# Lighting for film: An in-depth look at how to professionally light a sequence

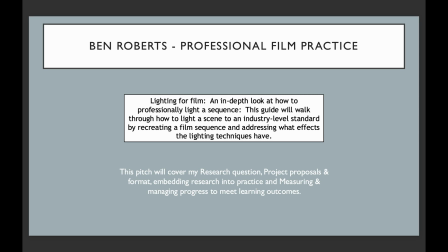0s
Hello, and welcome to my video manual answering the research question, Lighting for Film, an in-depth look at how to professionally light a sequence. This guide will walk through how to light a scene to an industry-level standard by recreating a film sequence and addressing what effects the lighting techniques have.
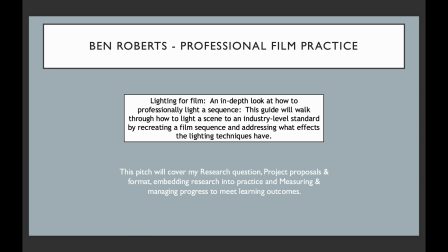17s
In this video manual, I will demonstrate each step I took to recreate the opening shot to Skyfall.
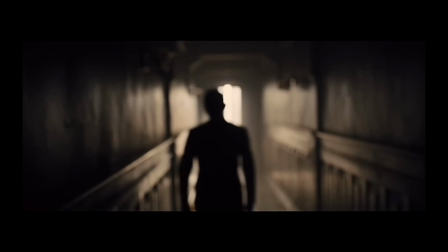22s
I will do this by showing time-lapses of the real-time setup I took on set, and I will be explaining my decisions throughout, backed up with academic research.
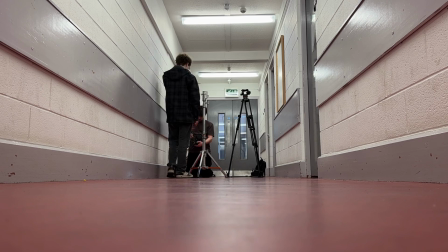30s
My research for this task mainly consisted of reading through academic books, specifically looking at lighting sections.
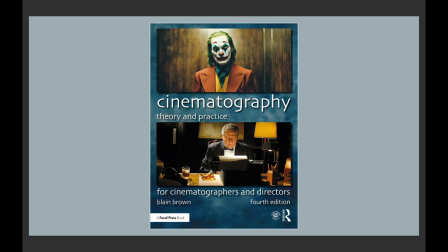37s
These books were as follows: Cinematography, Theory and Practice, Blaine Brown, 4th edition, released in 2016.
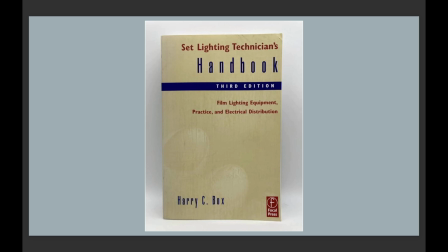45s
Set Lighting Technician's Handbook, 3rd edition, Harry C. Box.
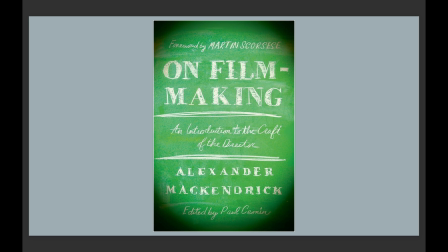50s
On Filmmaking, An Introduction to the Craft of the Director, Alexander McKendrick, 2013.
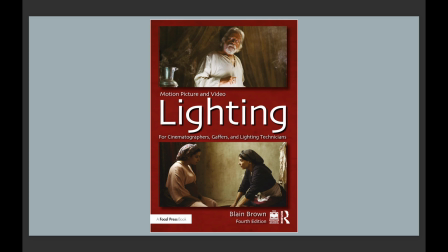56s
Motion Picture and Video Lighting for Cinematographers, Gaffers and Lighting Technicians, Blaine Brown, 2019.
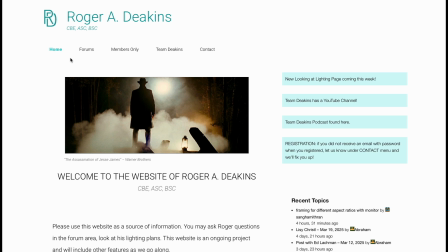63s
Another area of research which was important to the task was my discovery of Roger Deakins' website.
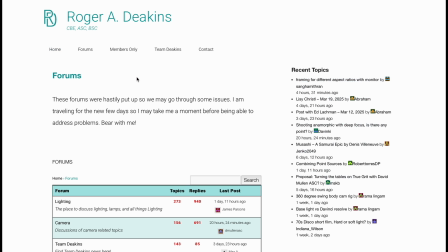68s
On this website you can submit entries to multiple different forums, all relating to cinematography.
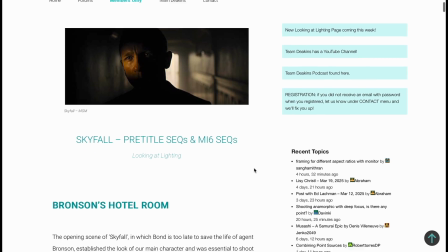74s
Also on this website, Deakins has an in-depth analysis of how he lit the majority of his films.
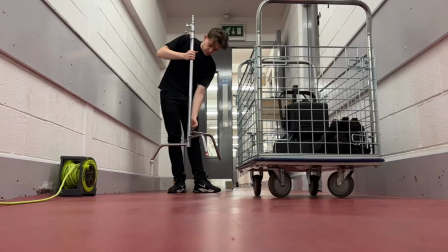79s
Of course, Skyfall was my focus. The shoot. After initially picking the kit up, I will head to the corridor with my small crew,
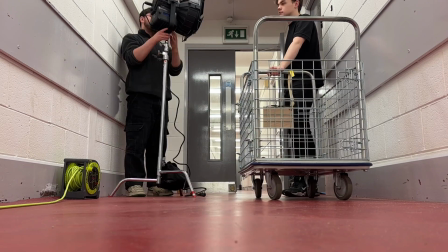87s
and we will begin setting up the scene so it mirrors Roger Deakins' scene to the best of our abilities.
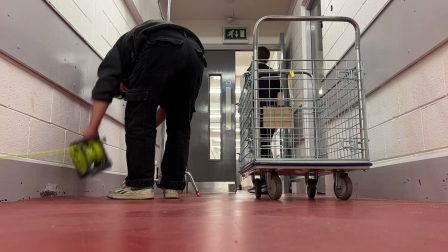93s
The lighting effect at the end of the corridor, the direct sunlight, is from an ARRI T12,
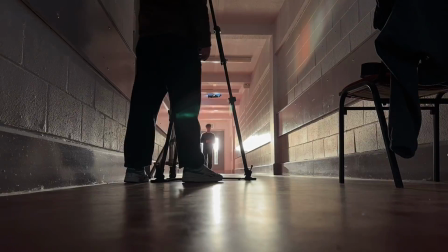98s
and it is positioned above a white reflector that is blown out using a series of open-face 2K blondes.
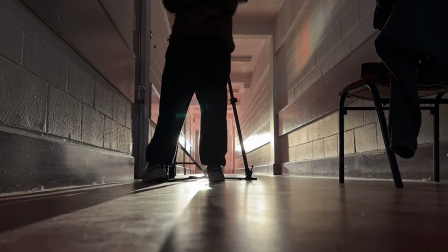104s
James, 2020. This is a direct quote from Roger Deakins looking at the lighting section on his website.
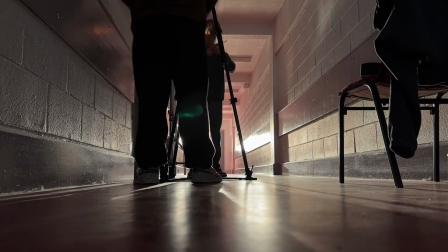111s
They had the corridor purposefully built for this shot, so it was perfect for the lighting they had in mind.
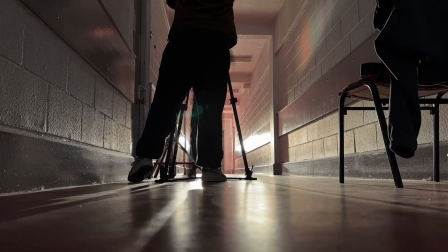116s
I do not have this luxury, so I will have to make do with a corridor on my university campus.
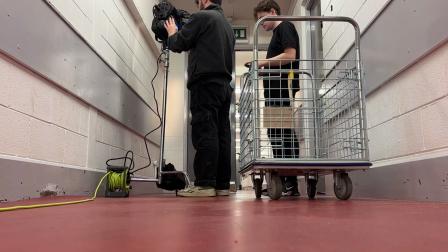121s
As we are focusing on the lighting, I will position the Lupo 3000 behind the two doors as high as I can so it will emulate sunlight.
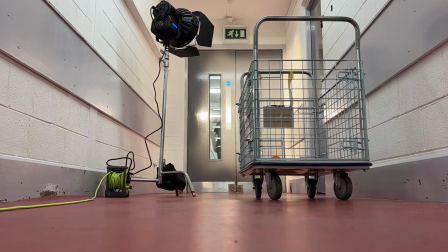128s
Many DPs prefer to light from the outside through windows, door lights, skylights, etc.
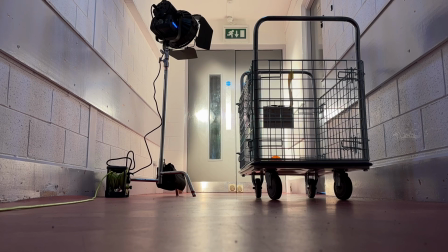133s
This also has a naturalistic look almost by default. Brown, 2016.
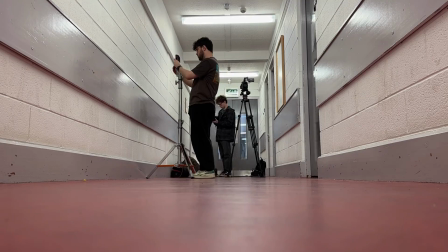138s
I have also brought multiple gels and diffusion to soften the light if it is too harsh initially.
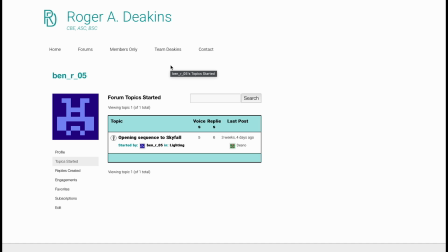143s
I had asked a question on the forum regarding the shot specifically, which Roger Deakins responded to,
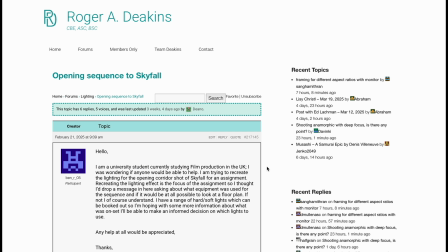148s
but he only responded once, and it was to ask a question about why I was doing the task,
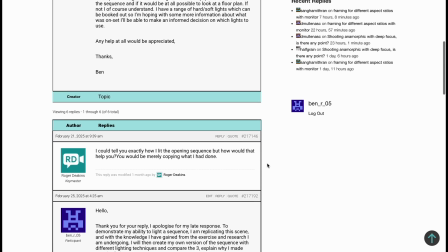153s
so it wasn't too helpful. The Lupo provides motivated lighting to replicate the sunlight in the shot.
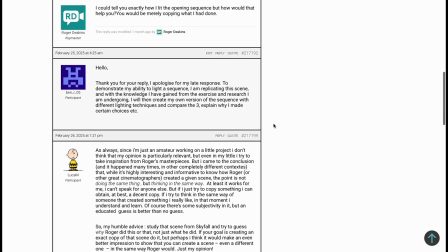158s
There was a time in movie history when a bright glamorous backlight was an accepted convention.
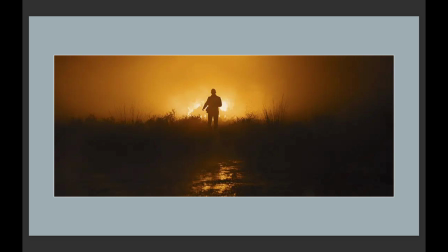163s
Today, audiences tend to recognise it as artificial. Strong backlight can still look natural if it is well motivated, otherwise it has to be subtle.
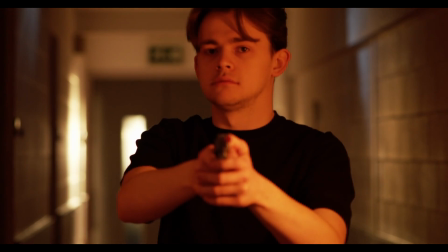172s
Box, 2013. As I do not have access to the ARRI T12 nor the Open 2K face blondes, the Lupo was a natural replacement,
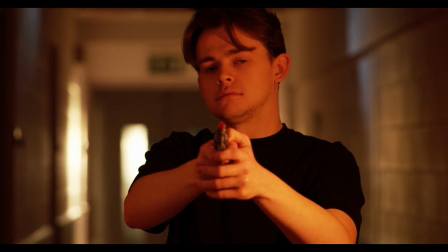180s
as my lecturer had said it was the most similar in terms of lighting to the T12 out of the lights I had access to.
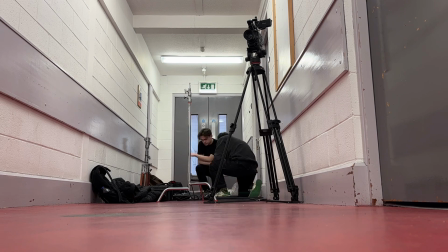185s
Setting up the key light, which will light up Bond's face. The setup will be to the left hand side of the camera, as it is in the film.
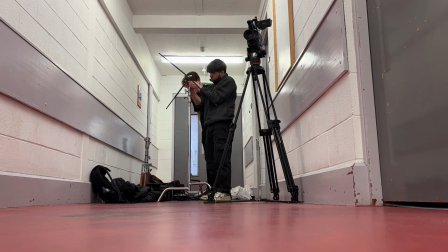193s
Deakins uses a practical light in this shot, which is something I am unable to do. Due to this, I have booked out the Roscoe Mini and the Amaran F22X.
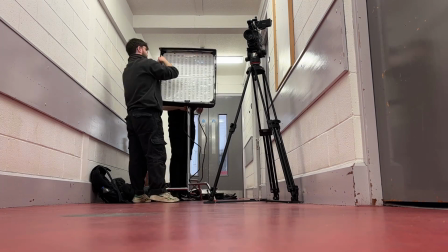200s
I had chosen the Amaran for lighting fairly close to the scene. They had many advantages.
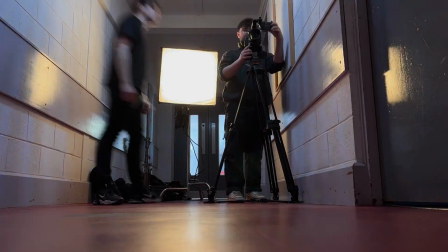206s
Their compact size makes them easier to handle and rig on set. Brown, 2016.
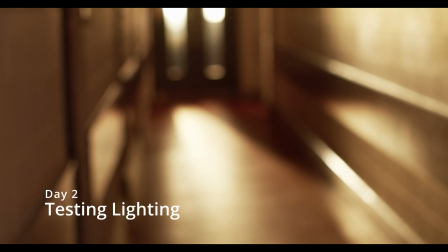211s
As I am working in a tight location, I thought this would have worked for me.
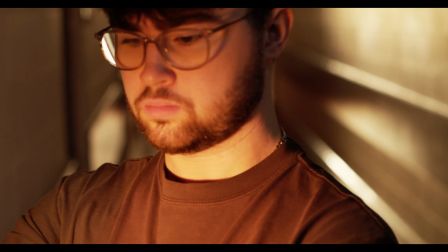215s
However, once we got to the set, we realised that the spread of light produced by the Amaran was way too big for the lighting technique we wanted to achieve.
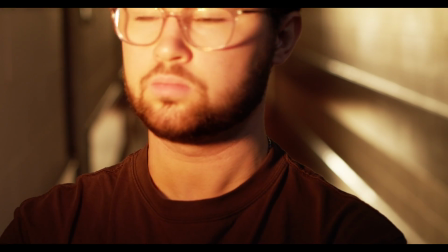222s
In preparation for this happening, we brought the Roscoe DMG Mini, which is a significantly smaller LED light with less light spread.
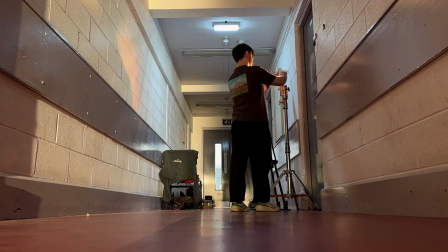230s
As this is still an LED light, the research I did still backs up my reasoning to use it.
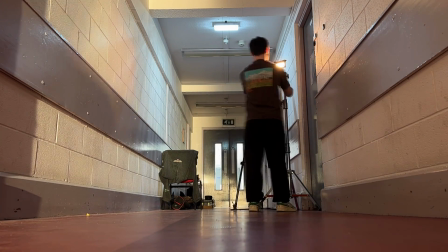239s
The Roscoe, while being smaller than the Amaran, still had a spread too large,
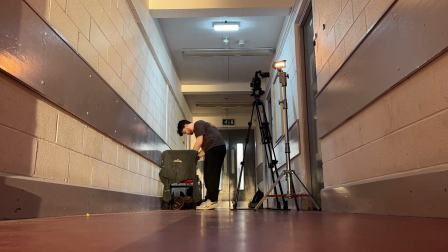243s
so I asked the tech store at our university and they suggested a great way of adapting lighting is to use cinefoil.
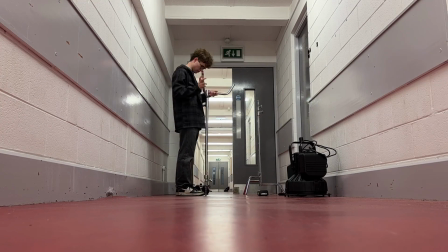249s
I purchased some and we utilised this for our Monday shoot. On the Monday shoot, we set up the Amaran and Lupo behind the double doors.
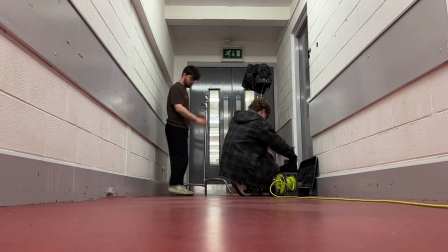257s
This was the same as on the Friday shoot. This was to create as much light as possible so the light would appear blown out, as it is in the Skyfall shot.
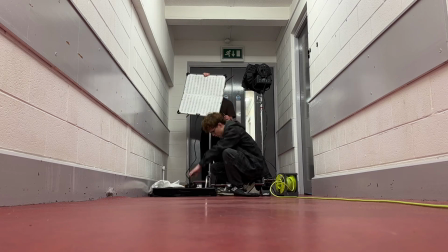265s
Many DPs prefer to light from the outside, through windows, doors, skylights, etc.
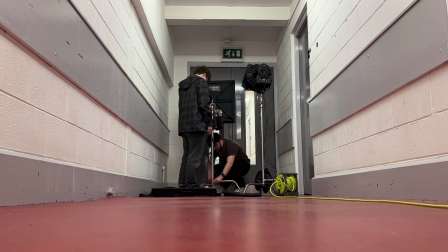271s
This also has a naturalistic look, almost by default. Brown, 2016.
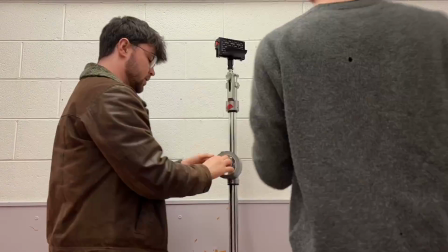276s
We set up the Roscoe on the left-hand side of the camera, as this was where the practical light was set by Roger Deakins.
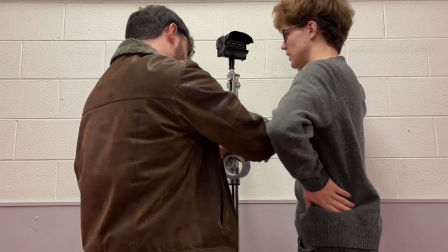281s
We initially captured the Skyfall shot at an f-stop of 2.8.
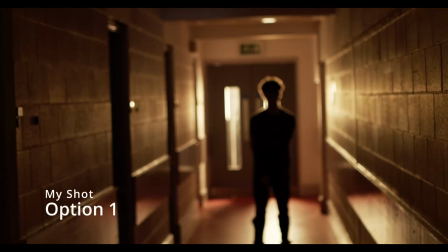286s
To demonstrate the knowledge I had learned through this process, I wanted to make my own version of the shot, changing the lighting in order to create a different narrative message than that of Skyfall. I am backlighting the subject so they maintain the element of mystery, but to differ from what Roger did, The audience does not know who he is or what his intentions are.
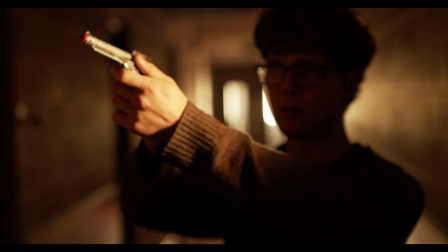303s
To make the scene itself feel darker, we shot it with an ND+1 filter and changed the f-stop to a 4.
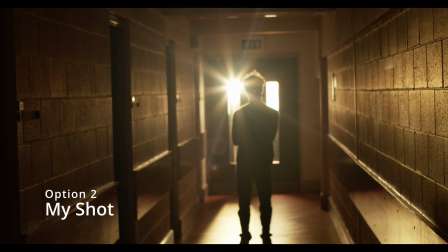309s
If most of the light comes from the side or back, the scene would tend to be darker, more mysterious, more dramatic.
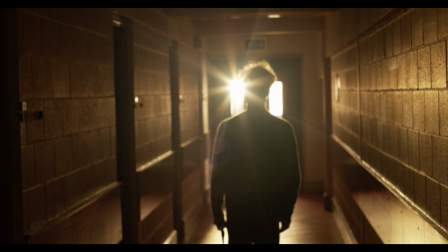316s
This is especially important if you are trying to make a scene appear underlit, such as a moody scene where you want the audience to perceive the scene as very dark.
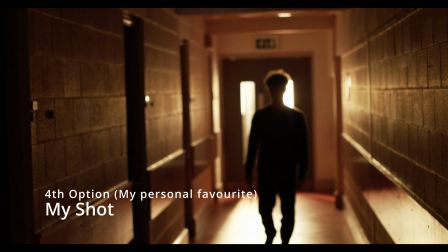325s
Blaine Brown, 2019. I want the subject to retain the element of mystery within the scene, but to differ from Bond, the face of the unknown figure will not be revealed.
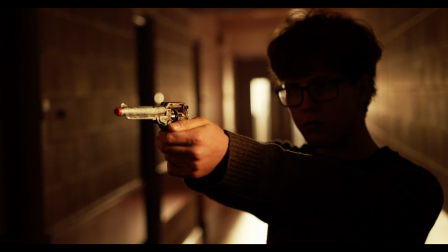334s
I do not want the audience to know who has the gun, so only the gun will be revealed in the splice of light, meaning the face is still in the shadows.
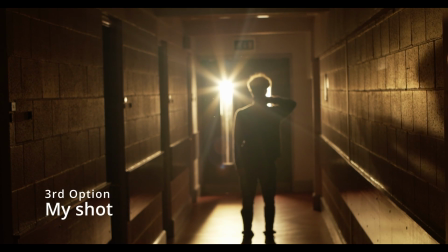340s
One of the key elements in directing the eye, guiding the viewer's eye, through the frame in a meaningful manner.
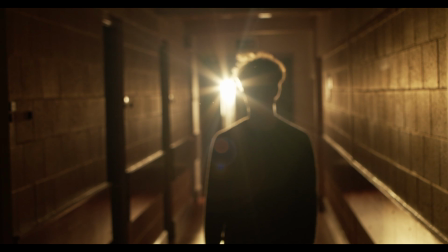346s
Blaine Brown, 2019. I am guiding the audience's attention away from the figure and towards the gun to suit the narrative I am constructing.
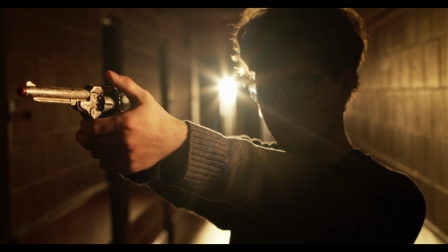354s
In conclusion, I think the process of creating these shots has been incredibly helpful to my development. As always, more research could have been done, but I feel I justified my decision making throughout and showed initiative where I needed to.
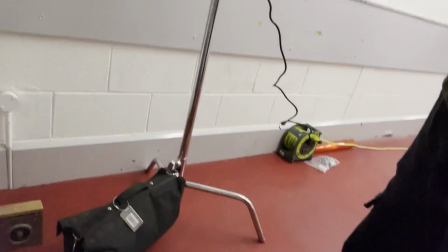366s
If you are looking to create your own version of an industry level sequence, an important tip I would have is to always ensure you know what you are doing.
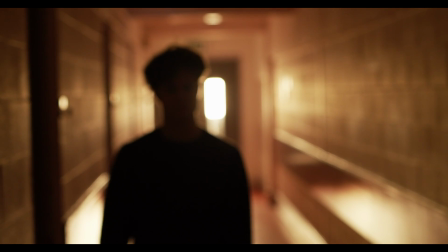374s
You know why you are doing something, and never just do it for the sake of doing it. Out of the two, I prefer the Skyfall version.
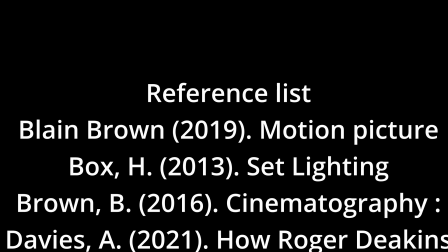381s
This is unsurprising given Roger Deakins is the man who created it. Thank you for watching this video manual.